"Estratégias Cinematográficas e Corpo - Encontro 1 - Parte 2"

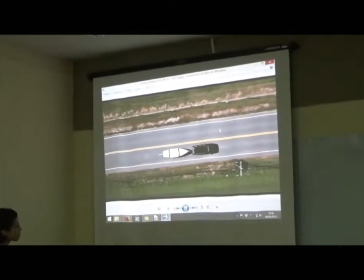[8:14]
Aqui é uma cena vista 90 graus de cima.
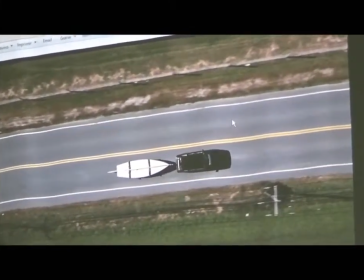[8:21]
90 graus, que é esse tipo de ângulo que a gente chama de a visão de Deus, né?
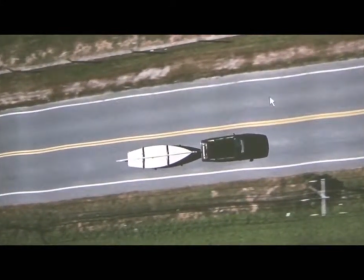[8:27]
Mas nesse filme, Violência Gratuita, do Haneke, ele primeiro está seguindo essa família, né? Então ele escolhe esse ângulo para seguir a família também, o que a gente pode chamar de plano geral, porque
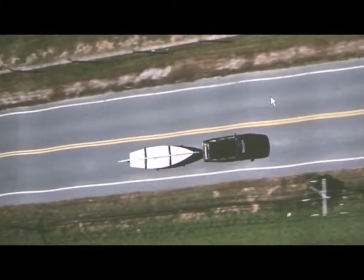[8:42]
abre e fecha um pouco mais, mas sempre mostrando que o sentido em que esse carro está se dirigindo. Na verdade, aqui existe um carro, mas a família está dentro, né? Então, na conversa
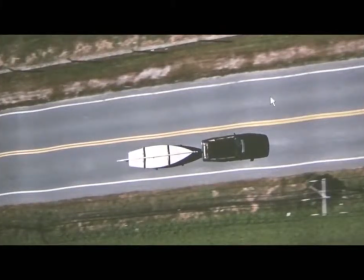[8:58]
com os outros planos, né, que dão continuidade a essa cena, ele vai construir
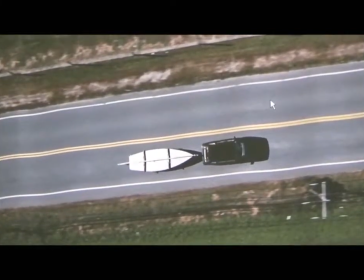[9:07]
esse isolamento dos personagens que estão ali dentro do carro.
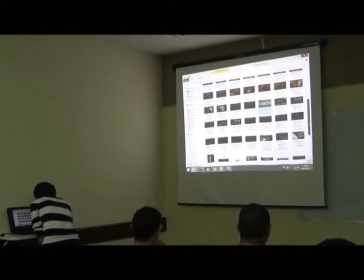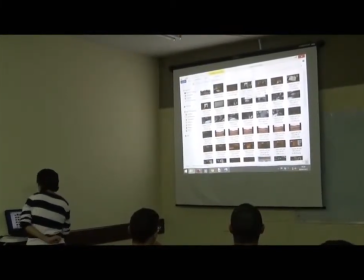[9:17]
E também, aqui eu trouxe um exemplo
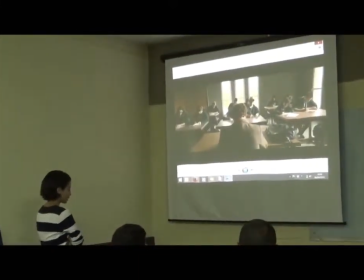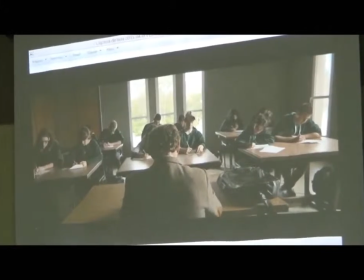[9:27]
dessa ideia de que a gente não se fixa num plano para gerar o mesmo sentido.
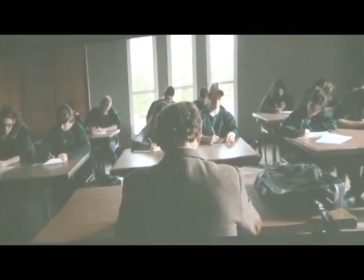[9:35]
Inclusive que um plano, uma escolha, pode gerar sentidos diversos, né? Então, aqui a gente tem uma sala de aula, o professor, ele está no centro, e a gente já entende isso como,
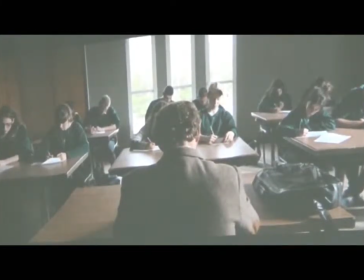[9:53]
né, uma convergência, assim, de saber em uma hierarquia dentro da sala, mas na sequência
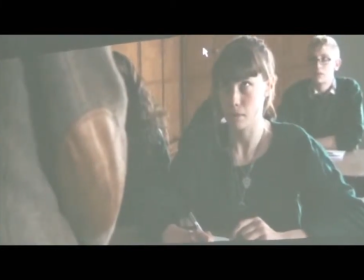[10:01]
A mesma coisa, o olhar da aluna, ele vai ser levantado diante do corpo do professor.
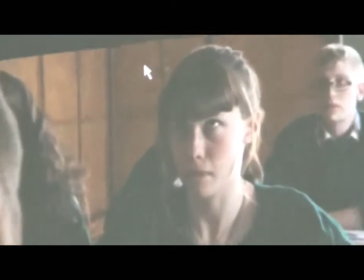[10:06]
Claro, não só por causa que ela está sentada, mas a gente cria isso, né, de que o professor está.
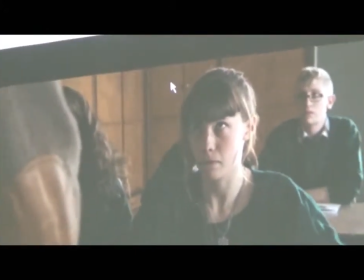[10:18]
Ele é visto de baixo, né? Mas a gente não precisa mostrar ele com aquela mesma ondulação.
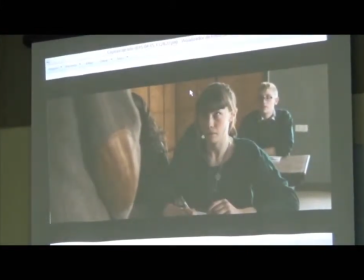[10:26]
A gente mostra isso pelo olhar da aluna.
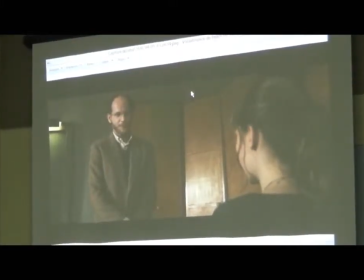[10:31]
Aí a gente vai e segue para o contraplano disso, que é bem de leve, não chega a ser 45, eu acho, mas 45 graus abaixo, mas mostra isso, né, de que
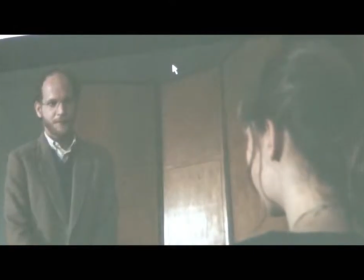[10:44]
existe essa hierarquia dentro da sala de aula.
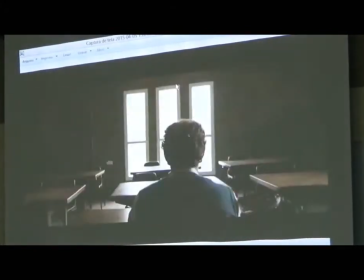[10:48]
Mas depois a cena continua, né, e no mesmo tipo de plano,
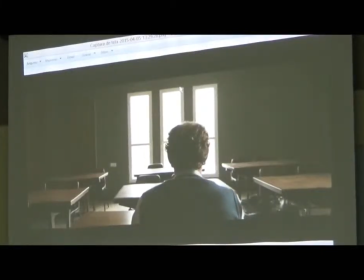[10:57]
o professor é destituído de todo. Todo o poder que ele tinha dentro da sala de aula. Esse filme, acredito, eu não sei como é que se chama traduzido, acredito que é Os Lobos Maus,
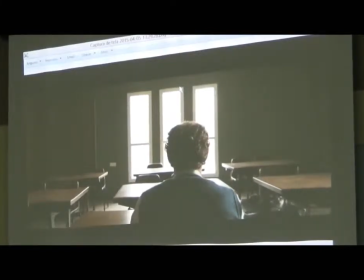[11:12]
que esse professor, ele é tido como suspeito de pedofilia.
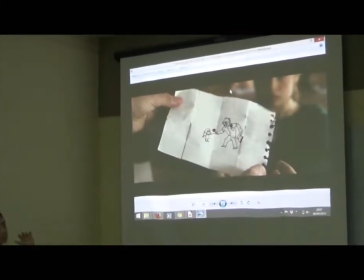[11:17]
Então, dentro dessa cena, que não segue no filme, mas já demonstra isso pra gente,
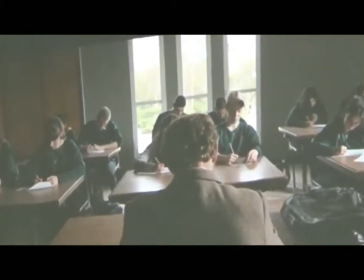[11:28]
em vários locais que ele se coloca,
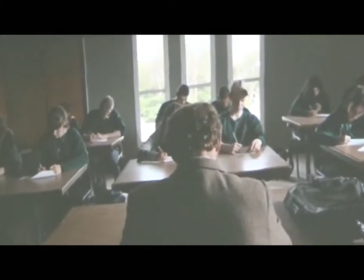[11:32]
inclusive no que ele se coloca enquanto detentor do maior, né, enquanto
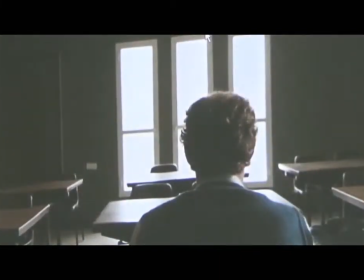[11:40]
mais poderoso que seria a sala de aula, ele é destituído desse poder e ele usa o mesmo plano para mostrar dois, para criar dois efeitos, né?
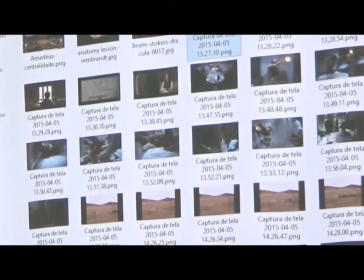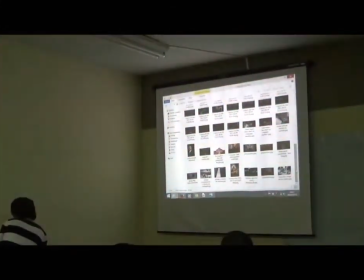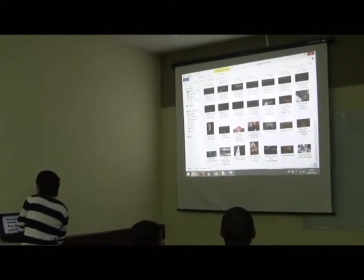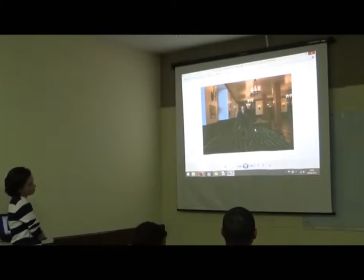[12:08]
Alguns planos que a gente pode falar de ângulos, mas